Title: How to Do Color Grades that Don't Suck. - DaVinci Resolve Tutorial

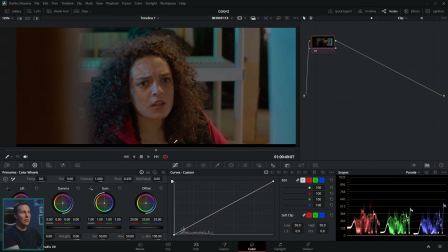[8:04]
And this would be a little bit easier. But again, we kind of go back to the other rule of this shot might work great for the teal and orange, but if this one's in the same sequence and it doesn't,
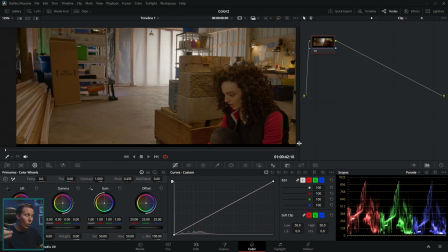[8:15]
you're gonna be fighting that the whole time and that's gonna be miserable.
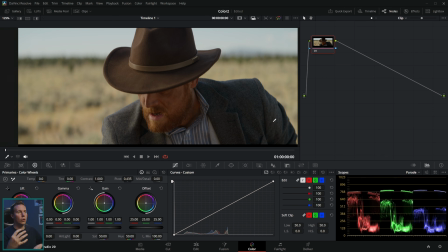[8:20]
And so anytime you open up a shot and you're trying to figure out kind of the style for your color grade, ideally you wanna look at the style that's already there that was made on set and just kind of make that better, enhance it. So we have these kind of like yellowish green tones in the background. We have the nice skin tones here.
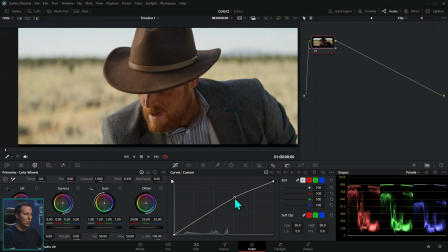[8:38]
This is nice and contrasty. And so we might do something like add a little bit of contrast here.
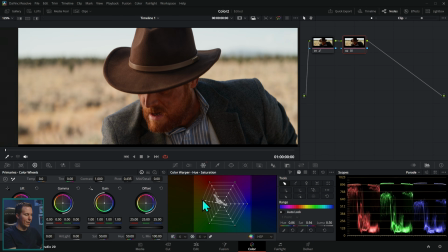[8:44]
And maybe we'll do something like push around some of that green and make it a little bit warmer or something like that. But we're not making huge, huge changes here. We're just enhancing what's already there. See, we can kind of make this teal and orangish look work because he has a blue shirt.
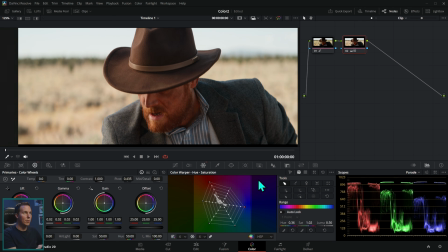[8:58]
Yeah, and we might be able to do something like that. And that looks pretty good because we're not really changing it all that much. So here's before and here's after. It's just an enhanced version. You don't want to fight that footage.
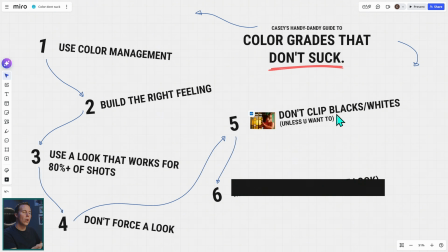[9:10]
Number 5, this is more of a specific thing. Don't clip the blacks and whites unless you want to.
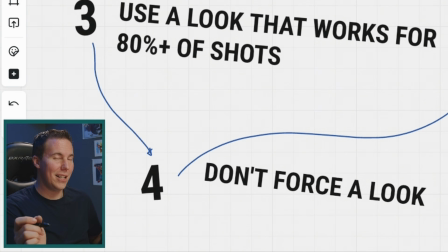[9:16]
Unless you want to. Unless you want to. Here's what I mean by that.
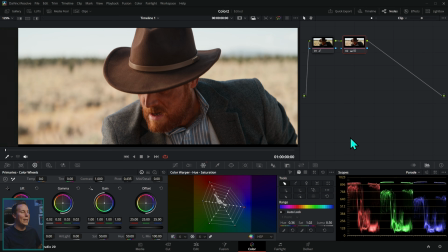[9:20]
The absolute number one way to spot a beginner's color grade is they pump way too much contrast in it.
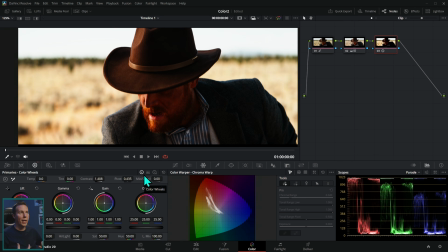[9:28]
This is the kind of thing I'm talking about, where there's way too much contrast. And it looks cool, sort of. It basically looks cool because there is a lot of contrast, but the actual subjects don't look good. We like high contrast things. But here's the thing, it's distracting.
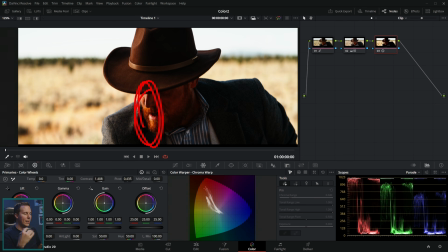[9:46]
This right here in his beard and his kind of shiny skin, way too bright. This part is way too dark. this part is way too dark. There's no real big reason to crush out that detail and make everything black. It's too much. And so generally,
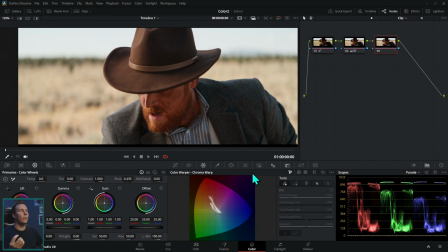[10:00]
you do want to have a good amount of contrast unless you're going for a very specific feeling that lends itself to having less contrast. But something like this, where I would push maybe a little bit of contrast in here, just so you have a good separation between the darkest parts and the brightest parts.
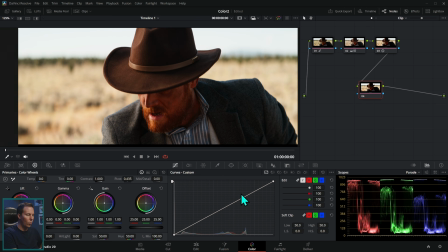[10:17]
But one of the first things I want to be doing would be taming down these bright parts on his skin. So maybe just taking this down a touch like this and kind of just toning down those bright skin tones a little bit. We might even just want to do that right where his face is, just to kind of smooth it out a little bit. Depends on what you like.
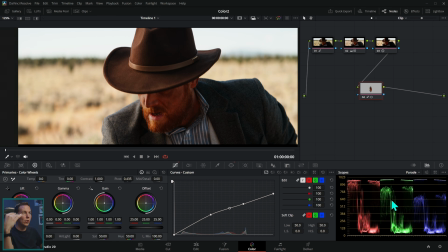[10:36]
But generally, you want there to be information from the top to the bottom of your scope here.
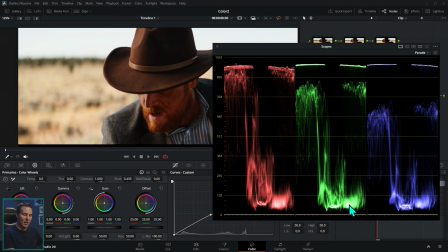[10:41]
So you notice how none of this is just like smashed to the bottom or smashed to the top. It all kind of goes in between the top and the bottom. And there's plenty of shapes here down 128 to 0, up here between 896 and 1023. There's plenty of shapes there. And that's kind of where we want to be. But knowing that, there are situations where you might actually want to crush your blacks or your whites a little bit.
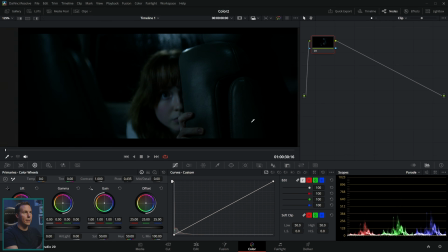[11:05]
It's not always wrong to do this. So for instance, these shots that were shot with a very, very dark kind of style,
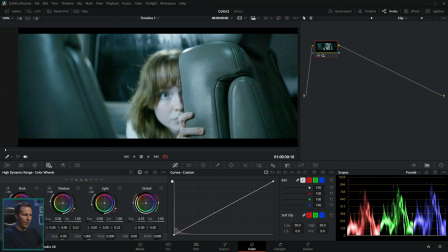[11:11]
we could boost up this exposure a lot to where we aren't crushing out any of these blacks here. And now we have a much brighter image with a lot more information between 0 and 1023. But these are all kind of related, right? This doesn't fit with the feeling that we want to give.
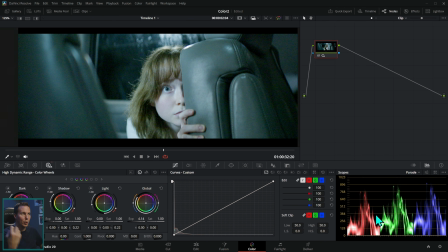[11:28]
And we're fighting the image. We're causing problems. There's all these reasons why we don't want to do this.
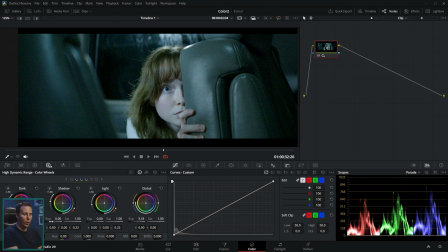[11:33]
And so in this case, we might actually be okay with crushing out some of those blacks because think about the context.
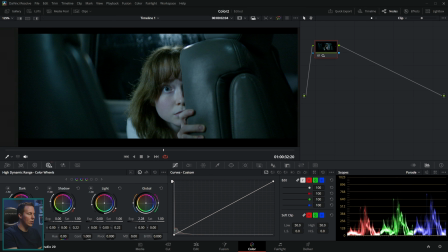[11:40]
This is nighttime. And at night, you can't see everything. And so it's okay to have some stuff that just goes back into black. It's not a big deal that there isn't detail right here. It's not a big deal that there isn't detail outside of the window.
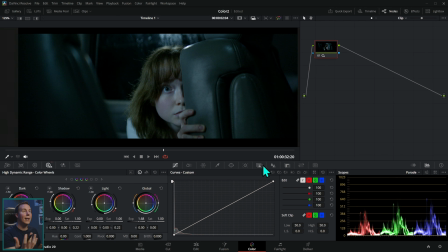[11:55]
It's not a big deal that there's a little detail lost there because it's in those deep shadows and this is a nighttime shot. And our subject still has good exposure and still feels good.
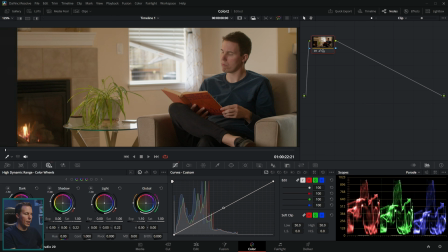[12:06]
Here in a situation like this, we might want to change our exposure and adjust it for the inside of our house, and that starts to blow out the window.
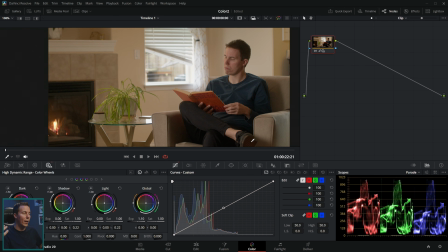[12:15]
Is that okay? Some people will say no. I think it is okay to blow out a window sometimes because it's brighter outside than it is inside. And if the window isn't your subject, like the main thing that you're looking at, it's okay that it's a little bit brighter.
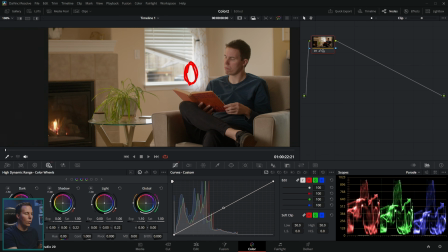[12:29]
It's okay that we don't see every single little detail in this windowsill because we're looking at this handsome guy right here. And so really you want to make sure that your subject has good exposure and that you're not clipping out the blacks or the whites.
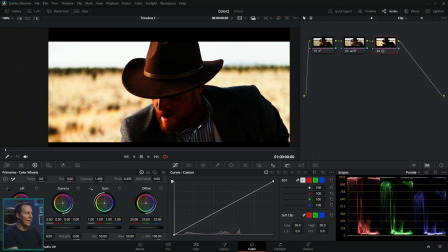[12:41]
Again, that's kind of the reason why this isn't a good color grade is because this is the main subject that we're looking for and we're cutting out detail.
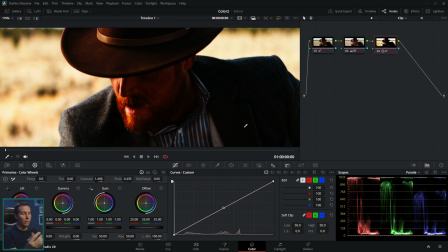[12:50]
You don't want to lose detail on your subject for the most part because there's not really any reason to.
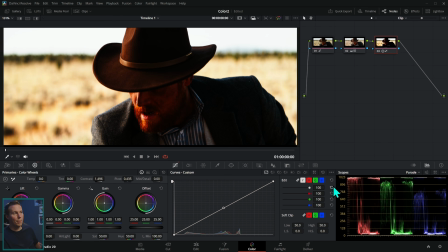[12:54]
I mean, this looks kind of stylized, I guess, but it's more confusing and distracting than anything else.
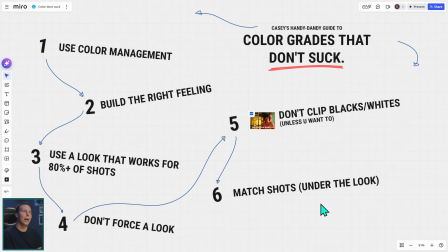[12:59]
Last one, number 6, match the shots. This is a big one. This is important.
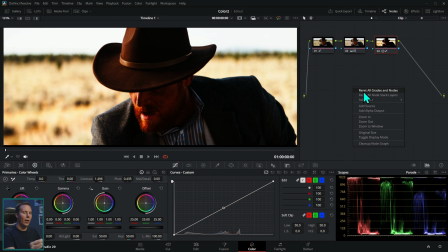[13:05]
We've mostly been talking about a creative look here,
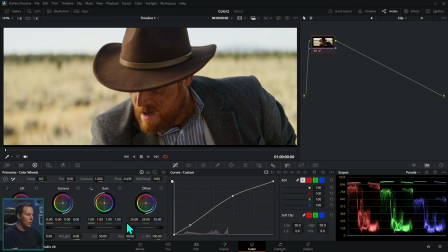[13:08]
but we want to apply this look not only to one shot, but we want it to work with all of our shots.
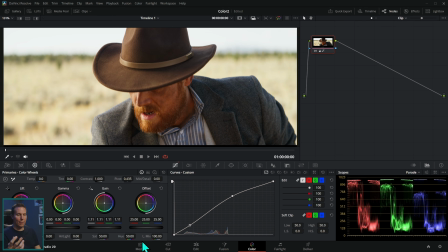[13:16]
We want all of our shots to feel like they happened at the same time, they're in the same world, they're part of the same story. We want a cohesive feel for our whole video. And so a color grade like this might work good on this shot, and we'll just copy it over to this shot here.
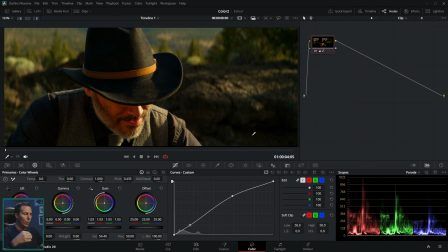[13:29]
And we could say, you know what, this shot looks good too. But when we play them back and forth, they don't really match very well. One is really dark and the other one, it looks pretty good. And so what we're gonna wanna do is under our look, kind of match these shots a little better.
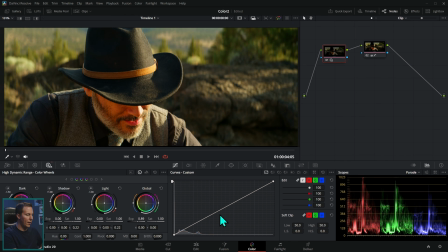[13:42]
So maybe I'll go over to HDR and just push up this exposure a little bit. And flipping in between the shots is a really good way to see if they match.
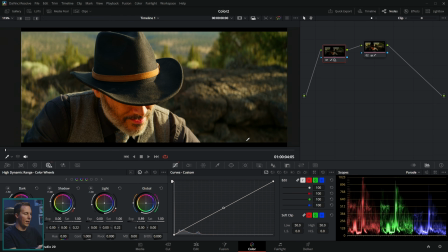[13:50]
Now that feels a lot better to me. It's a little bit bright right here. And so we might be able to take out some of this exposure just to make it so his face isn't so bright and crazy right there.
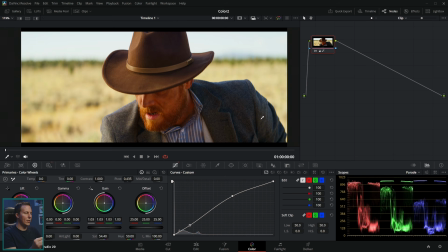[14:00]
But that's the kind of thing that we want, is we want these to feel like they live in the same world.
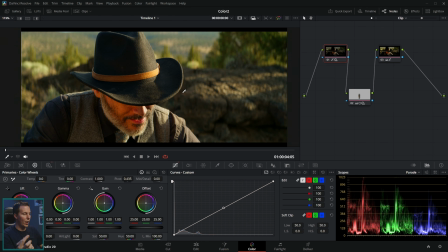[14:04]
That usually means, except for really specific situations, that they're going to have similar exposure on their faces. There's going to be similar lighting. The backgrounds are somewhat going to match. These are two different, very different backgrounds, but like the greens back here should match with the greens back there.
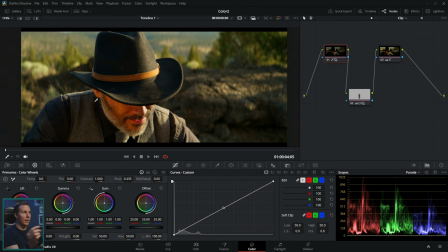[14:20]
The yellows back here should match with the yellows back here, and so on. Same thing for this sequence, where we have girls scared at night.
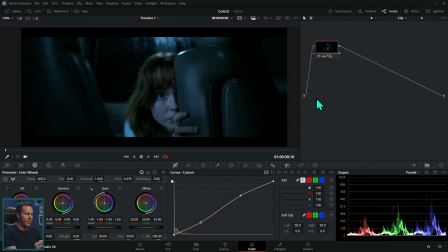[14:27]
We'll make a look here. This looks good on this shot. Does it look good for all the shots though?
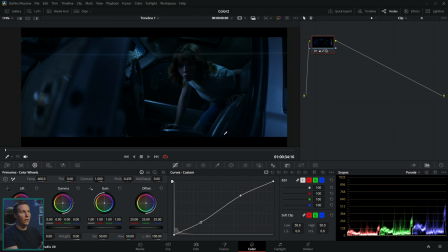[14:32]
Well, this one actually looks a little bit green. So whether we like the green of this shot or the kind of the royal blue of this shot, we gotta kind of pick one. So let's go with that green. We'll push a little bit more green into this shot to match these so that they don't feel weird together.
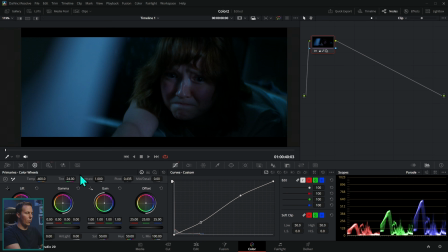[14:47]
This one also maybe needs a little bit of green, right? And so we can kind of make these match a little better by flipping in between them.
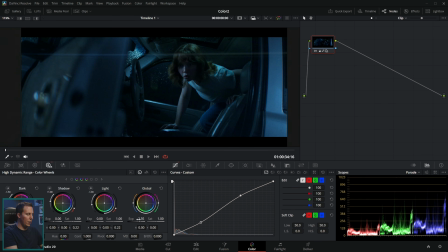[14:54]
This one maybe needs a little bit more exposure to look good. And so you want to make sure that your shots actually match.
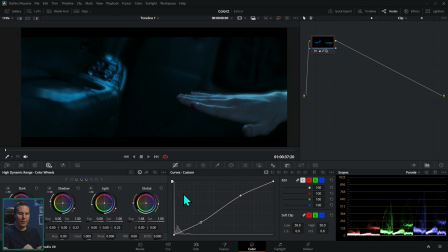[15:00]
That is a really, really distracting thing if you have a sequence of shots and one of them is way too dark or way too bright.
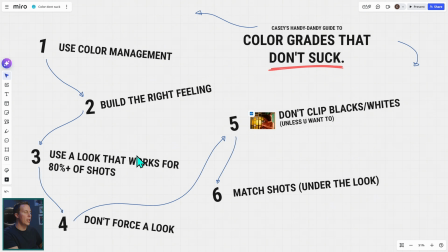[15:06]
It's going to be a problem. But if you follow these things, if you use color management, you build the right feeling, you use a look that works for 80% of your shots, you don't force it, you don't clip the blacks and whites unless there's a specific situation, especially don't clip them on your subject, and then you match the shots together, chances are you're going to have a color grade that doesn't suck. If you want to practice color grading, there's a link in the description to get this footage. And if you want to learn more about color grading and Resolve, I have a whole bunch of videos right there. It'll teach you some goodies. Goodness. It'll teach you some goodies. I don't know what goodies is. Goodies? Maybe. Thanks for hanging with me. You're the best.